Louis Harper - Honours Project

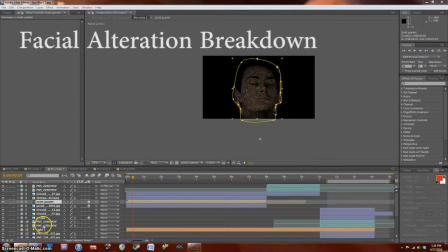91s
This is the breakdown for the facial alteration sequence, or the Star Wars sequence if you prefer.
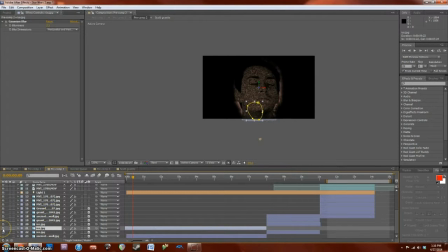97s
And as you can see here, we've got the 2D image of the subject created in Photoshop, and then we've got all the images here of sort of cave walls and stuff like that.
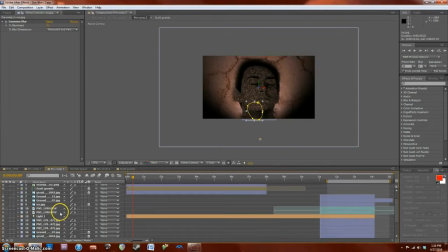108s
And they've all been added to make the background seem like part of the sequence as well, to make it really detailed and make the subject seem part of that background.
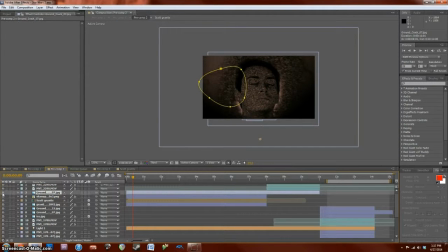As you can see, the background images, the levels, and some blur has been added to really to give it a cinematic feel, like it is part of the background.
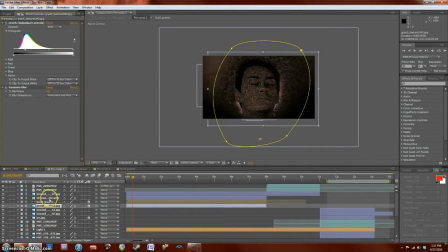134s
And then we've got the subject here. We've got two images for the subject.
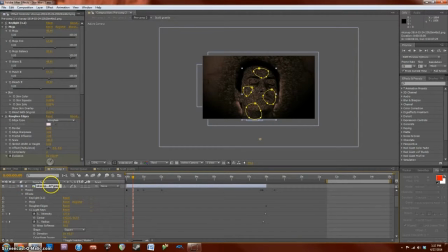139s
One is a masked area, and there's 4 masks that have been placed over the original footage.
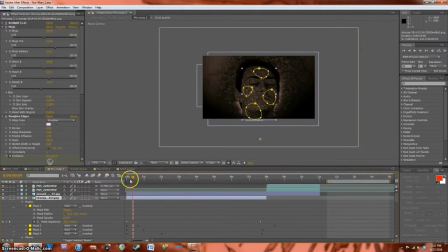145s
And this layer is the original skin color of the subject. And basically, the 4 masks, the mask expansion is changed over time using keyframes to make it seem as though the subject's original skin is sort of peeling through,
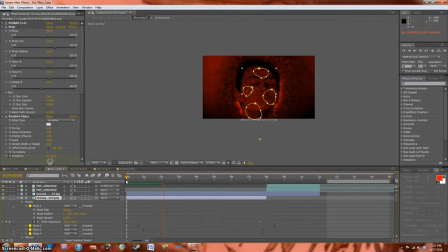159s
and you'll see that effect in a few seconds once it's loaded out. You can just see the skin sort of peel through here very slowly. And to really emphasise this effect, use the Mojo effect to make it seem more detailed.
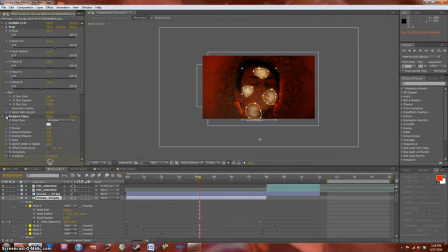177s
Roughen edges to make the edges really stand out and seem more realistic than they were before. And then we've also got some light ray effects, and the light sort of shines through as the masked area opens up. And I also used a glow effect to really emphasise the light as it shined through.
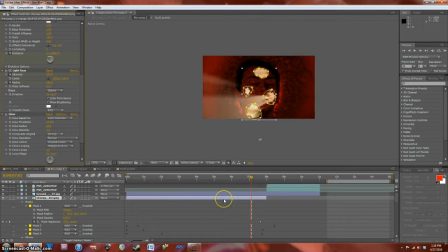197s
You can see here the glow in the light just appears as the mask slowly gets bigger.
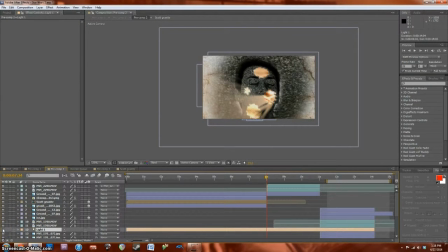211s
And we've also got the light here that shines upon the subject to give it that red sci-fi look that's really similar to the original sequence.
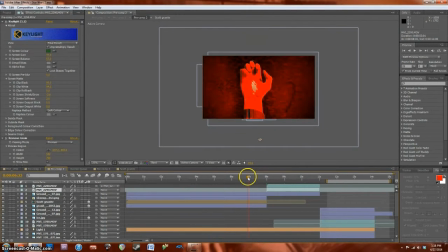220s
And now we move on to the second shot of the sequence, which is using more or less the same effects, but this time it's a shot of the subject's hand. And again, we've got 2 background images of the cave and also 2 images of the hand, so it's a really similar effect of the skin mask, the original skin colour masking through the red light,
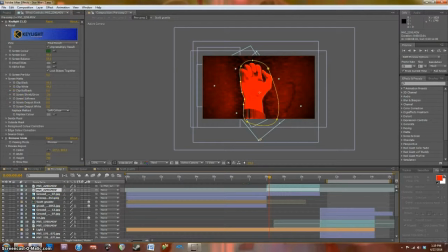239s
as you can see here. Again, we've used key light just to remove the background and then masked out the hand as well. And I've also removed some of the grain to make it look a bit more professional.
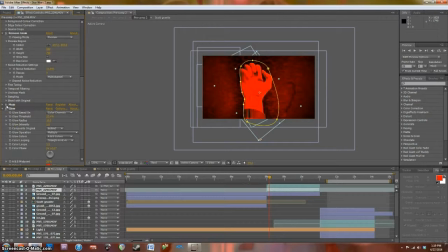252s
And we're also using Mojo to really emphasise the shadows and give it a detailed look, and a red glow to really emphasise the red colour. So yeah, as you can see here, again the skin just masks through the original skin colour,
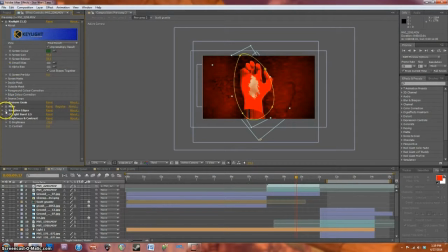272s
and again it's using the same effects just to make the masked area seem more realistic and the colour look as best as it possibly can.
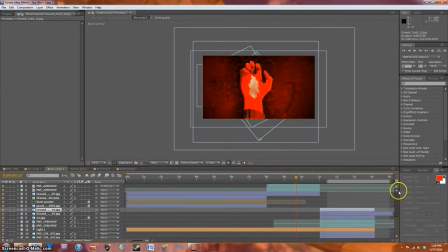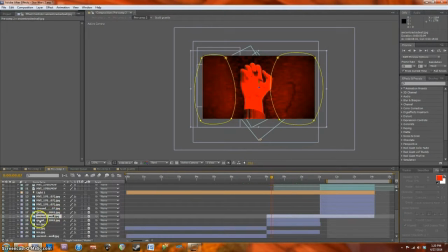294s
And again, I'm using different images, well, the same images but at a different scale, to keep the continuity up, as the backgrounds would obviously change as the shots change.
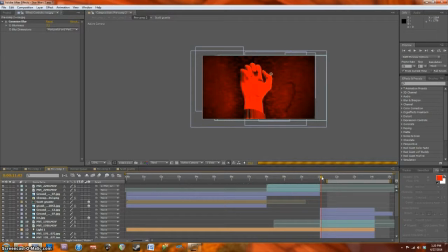309s
And now moving on to the final shot, again it's the exact same procedure, 2 shots of the subject, 2 different background images, You can see here it's the exact same effects just applied to the subject, just to make the edges seem realistic and the colouring seem correct.
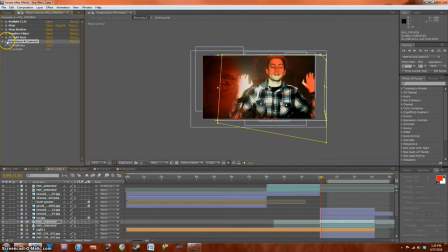327s
And also it's been darkened down a bit, as you can see. And again, we've got the light rays shining through the masked area once again, and a bit of shadow to really add some overall depth to the shot.
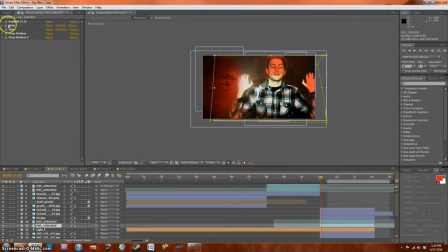341s
And then the red area, again, it's the exact thing, just trying to make it look as detailed as possible using these effects, and make the colouring look as similar to the background as it possibly can.
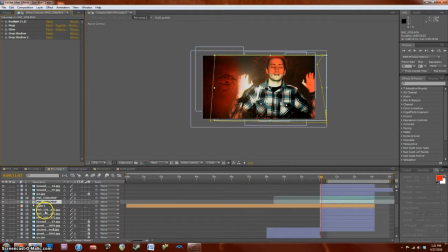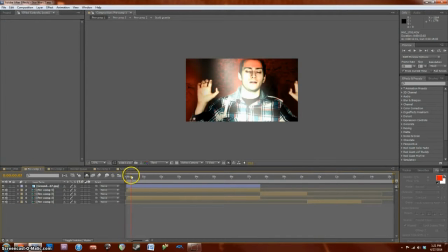362s
And here we've got a little effect that was added in right at the last minute.
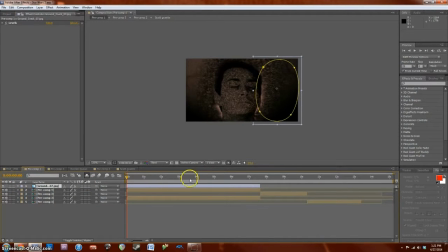368s
This is basically an image of a crack in a wall, and using changing the mask expansion, the crack begins to get bigger, almost like an earthquake is appearing, as the light shines through the subject's skin.
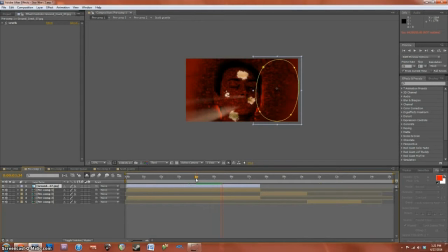382s
So it makes it seem like the background is being affected by the changes that are occurring to the subject as well,
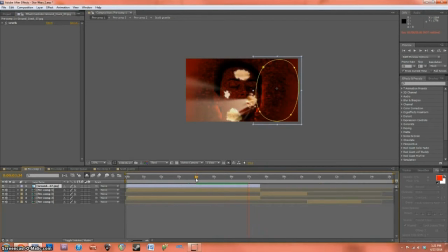388s
which really adds to the impact of the overall effect, I think. So you can see here the earthquake just slowly gets bigger as the shot goes on.
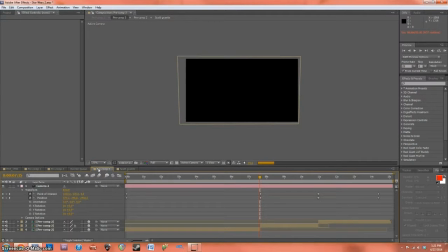399s
And here we've got the camera that was added just to give a bit of movement to each shot, and to make the whole sequence seem a bit more cinematic. So you can see here the camera slowly zooms into the subject.
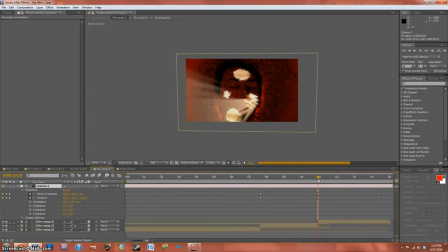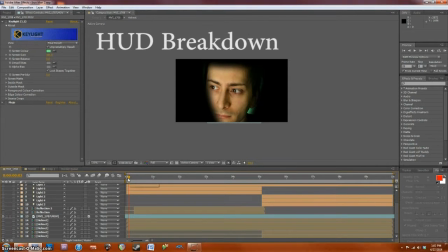418s
Okay, so this is the breakdown for the heads-up display recreation from Iron Man. As we can see here, this is the source footage. It's been masked out already. I'll get to that in a minute. But of course this has simply been keyed using key light to remove the green background.
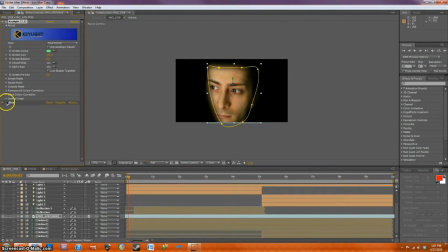434s
And then we've also added some mojo, again, to give a cinematic look on the subject's face. And it doesn't look too great here, but when it's blended in with lights and the 2D elements, it fits in really well.
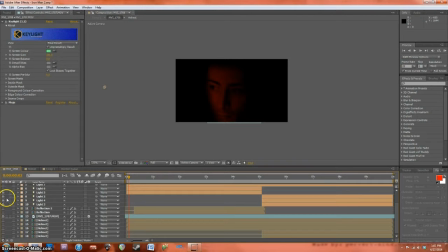449s
So now here we've got the actual lights in the shot.
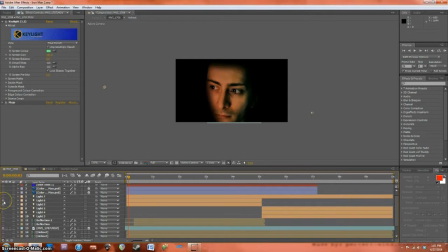451s
We've got this detailed red light here, and then this is blended in with a softer sort of white light to give a sort of sci-fi reddish orange tone.
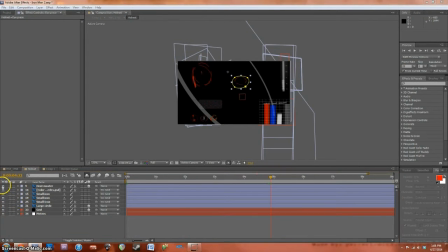469s
And now moving on to the actual helmet side, this is all the 2D elements that were created in Photoshop, and they've all been positioned correctly.
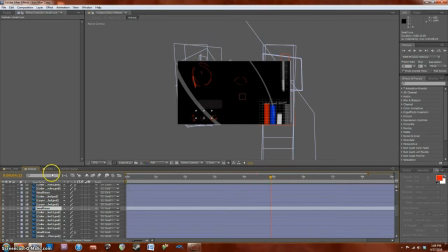478s
Obviously you'll see them with the subject's face in a minute. But yeah, they've all been created in Photoshop and positioned and scaled,
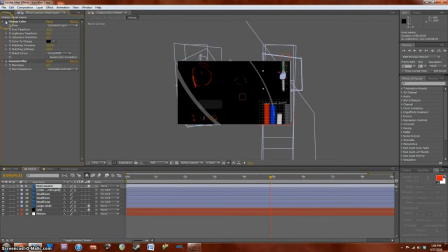486s
rotated, and as you can see I've changed the colour over time to sort of animate them using keyframes, added blur as well, roughened the edges to sort of change how the edges look, give them a more three-dimensional feel that goes with the circular helmet.
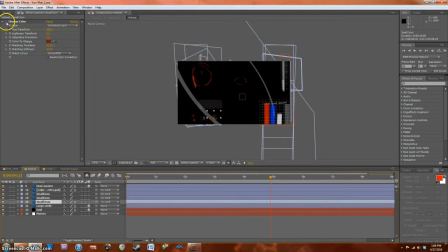504s
And change the colour again of some elements over time just to animate them, make it interesting. And of course added some shadow to some of the elements so you can see as they move past the subject's face a small shadow while they're going over the subject.
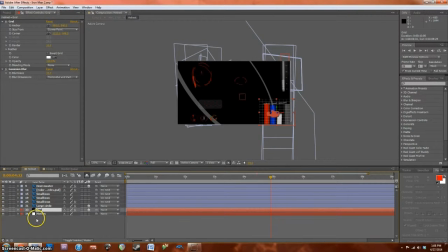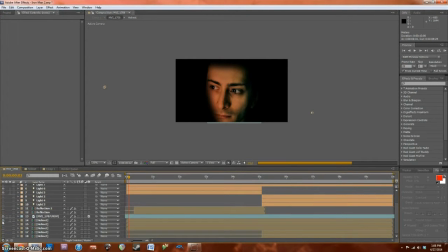529s
Okay, and now if we apply the helmet to the subject, I've used the sphere eyes effect to give it a circular look, which I think makes it look a lot more like a helmet and gives it a three-dimensional look.
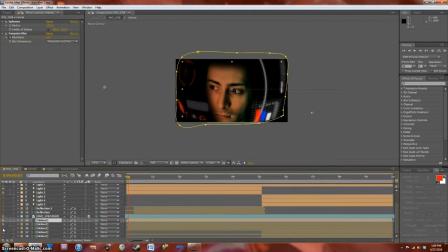542s
And then the helmet's been doubled up to give it a bit more power, and to add a little bit of blur to make it look like more is going on in the sequence. And then these two helmet icons at the bottom here, I'll show you them later on.
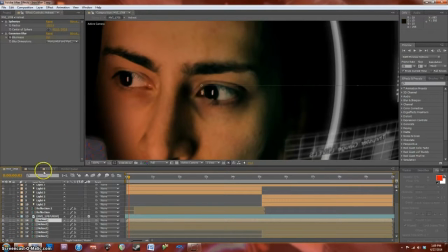556s
That's when the helmet changes to a bluer colour. And then we've also got these little reflections here that are reflections of the 2D elements. You should see them here in the subject's eye when this renders.
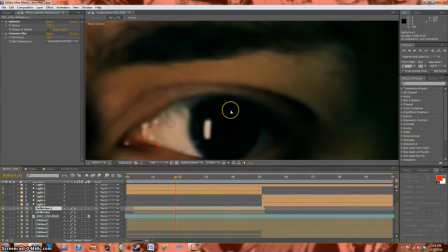572s
So yeah, if you look there you can see a sort of reflection, and that sort of moves as the 2D elements move with the subject's eye.
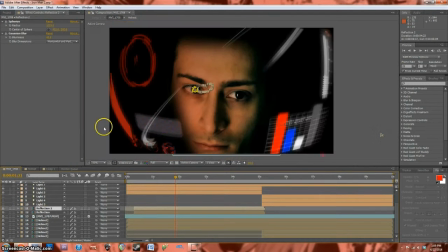578s
So that was just to add some more detail to the sequence. And these lights, as I've explained, we'll be seeing them later on when the sequence changes to the second part.